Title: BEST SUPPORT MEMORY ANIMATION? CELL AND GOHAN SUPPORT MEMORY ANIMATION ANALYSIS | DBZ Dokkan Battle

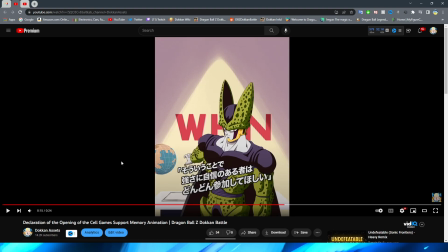[8:14]
You have this slide, and as the screen is sliding, you have Cell lifting up his arm like this, right? Even though it is just a little bit, right? You can see it's basically just 2 frames.
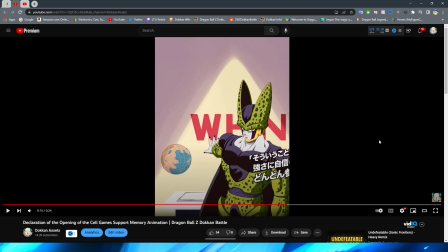[8:26]
I think that kind of drives home the pose being a little bit more fluid, and obviously as the camera keeps panning, he moves his hand back to point at the globe, right? I think that really sends that transition home, and it looks good. Then, of course, we have this effect,
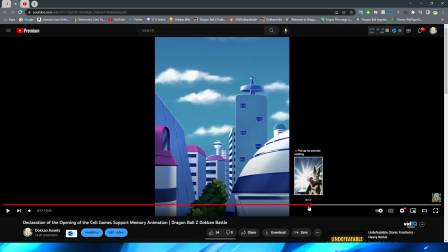[8:41]
which looks really great with obviously Cell's key shining against the wall first, right, with these little bits of red in there, which is pretty cool.
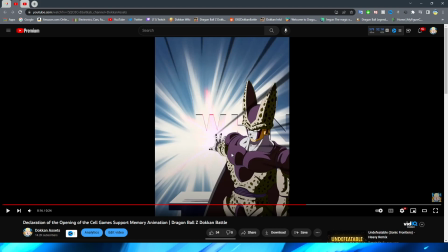[8:49]
Nice little touch. Obviously, the lighting on Cell looks very nice, right? The light sort of reflecting off the wall looks really good.
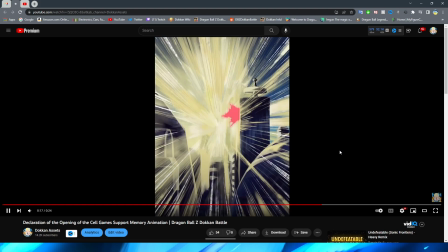[8:56]
Definitely a fan of that. And, of course, we have the explosion out, which looks great. I love the way that the key is animated. This little whoa kind of effect is really cool.
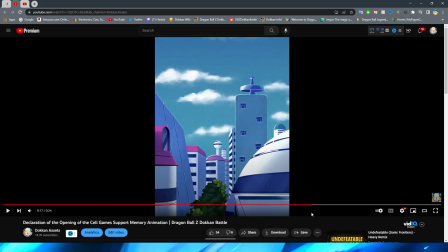[9:07]
But I really like the way that the key shoots out of the building. It feels a lot more natural than just like beam, you know? It actually feels like energy that is being thrown from the building, right?
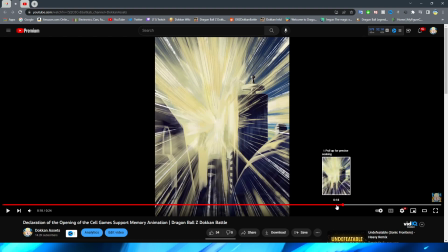[9:19]
The explosion outward, and then a lot more of a natural key blast, excuse me, with even a little bit of like dissipation. Is that a real word? It is now. With a little bit of like the key dissipating at the end here, right? As it sort of goes off screen. Fantastic. I absolutely love it.
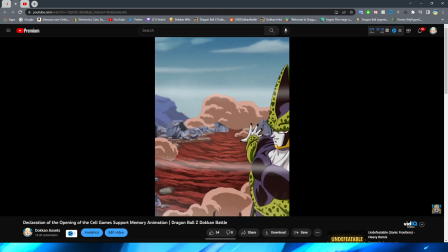[9:37]
And then, of course, we have this shot where Cell is standing there now with the smoke in the background, right?
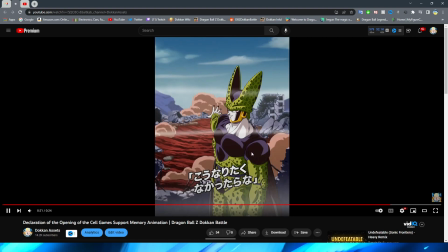[9:43]
Talking about how, of course, this will be the case if no one stands up against me, yada, yada, yada. I think this is also cool because this asset is not the exact same as this one, right? But
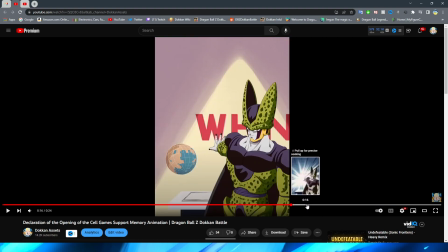[9:56]
They could have just reused this, right? And then like slapped a new head on him. But this is a actual different asset, which is really cool.
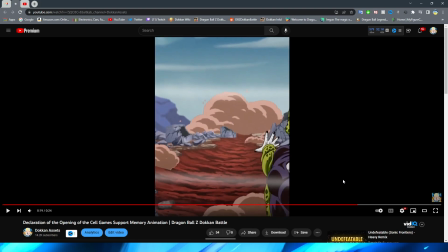[10:05]
And another thing that I actually just noticed for this too, they do a little bit of a blur effect here. You can see that the asset looks a little bit blurry, and not in the bad way where it's like, you know, grainy kind of thing. It actually looks like it has a little bit of blur to it as, you know, the smoke fades and you're kind of coming into focus here.
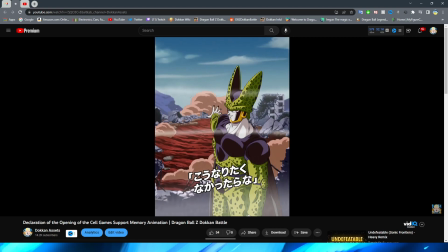[10:22]
Very, very nice. The smoke effects look good. Obviously, the background looks good. And I didn't even notice this.
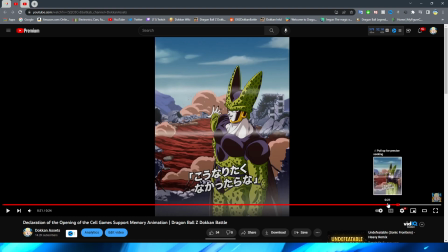[10:28]
It's so hard to, like, show you this by going with the frame by frame. But look at the little, like, smoke rifts, I guess you would say.
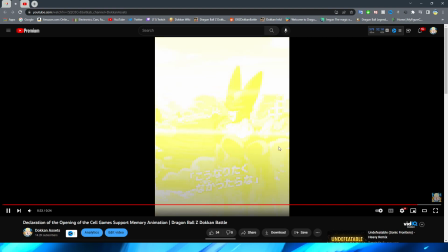[10:35]
These move, too. These little lines. That is such a nice attention to detail. And then, of course, we have the end of the support memory where the yellow splashes over the screen.
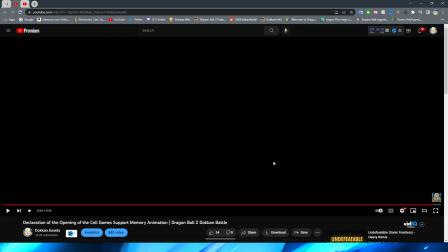[10:44]
Very well done support memory. I have to say, I would definitely have to go back and look at the rest of the support memory animations,
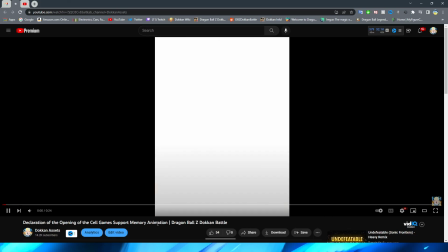[10:52]
but at least from all of the ones that I remember off the top of my head, I think this might be the best one in terms of the animation, honestly.
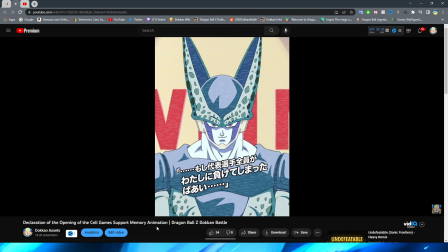[11:00]
This one really didn't cut any corners. I feel like it had a lot of nice framing, right?
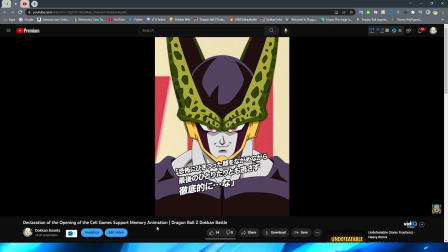[11:05]
The lighting was really nice. The little minimal effects were really good. Even the pose change was just fine.
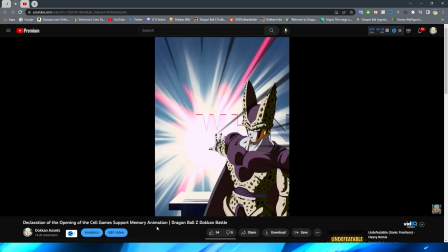[11:11]
Right? I thought this one was very, very nice, honestly. I like this one a lot.
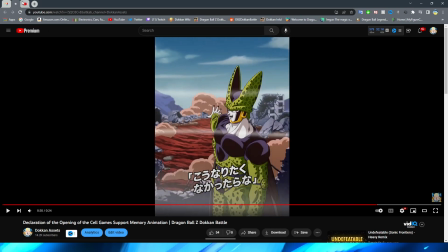[11:15]
So let's go and see how Cell's main contender, the boy Gohan, stands up to this one.
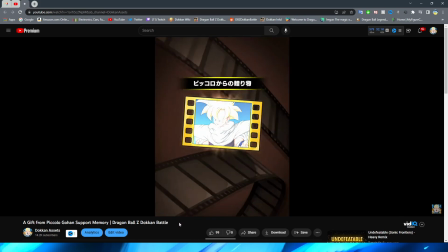[11:22]
I actually do like this one quite a bit too, a gift from Piccolo. Obviously, this is the infamous close beam.
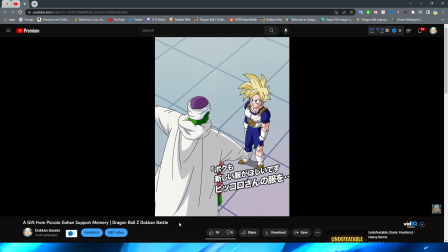[11:29]
I think that even just looking at this right out the gate, right?
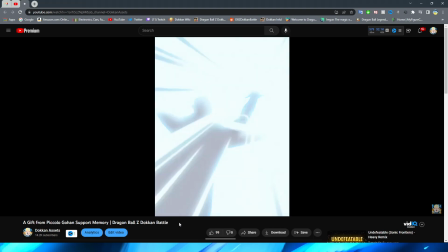[11:32]
This one feels a lot more like a support memory to me, where it's these very simple, like, scenes, right, and these very simple transitions.
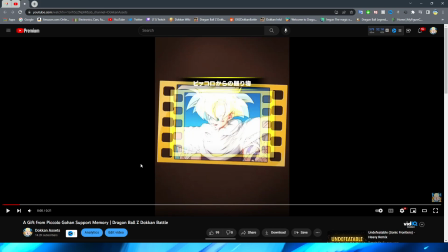[11:41]
But even so, I mean, I still think everything looks really nice here. Obviously, this one is a lot more quick than Cell's animation, right?
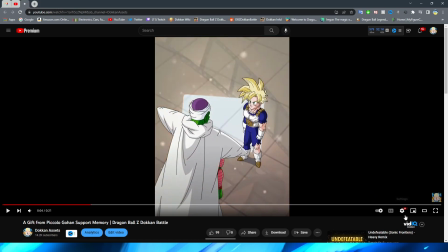[11:49]
Yeah, see, this is what's interesting. Usually they do it like this for the intro of the support memory, where they have the characters,
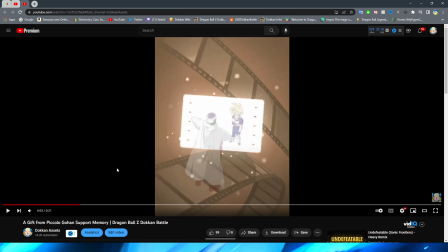[11:57]
like, kind of appear over the little glowing film in the background, right?
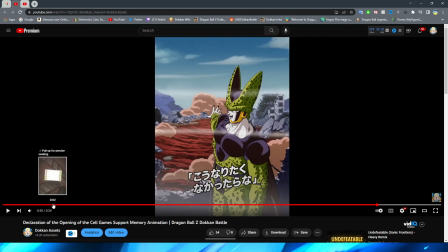[12:02]
And then the scene kind of fades in. Whereas for Cells, I guess it's just kind of the nature of the scene, right?
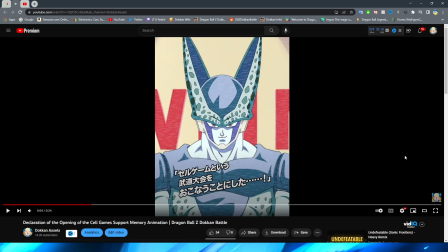[12:08]
Or it's just kind of the square and then they have it go in there. But I think it just lends itself well to the animation for sure.
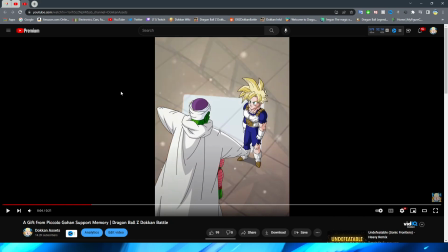[12:14]
So obviously, we have Gohan and Piccolo standing on the lookout.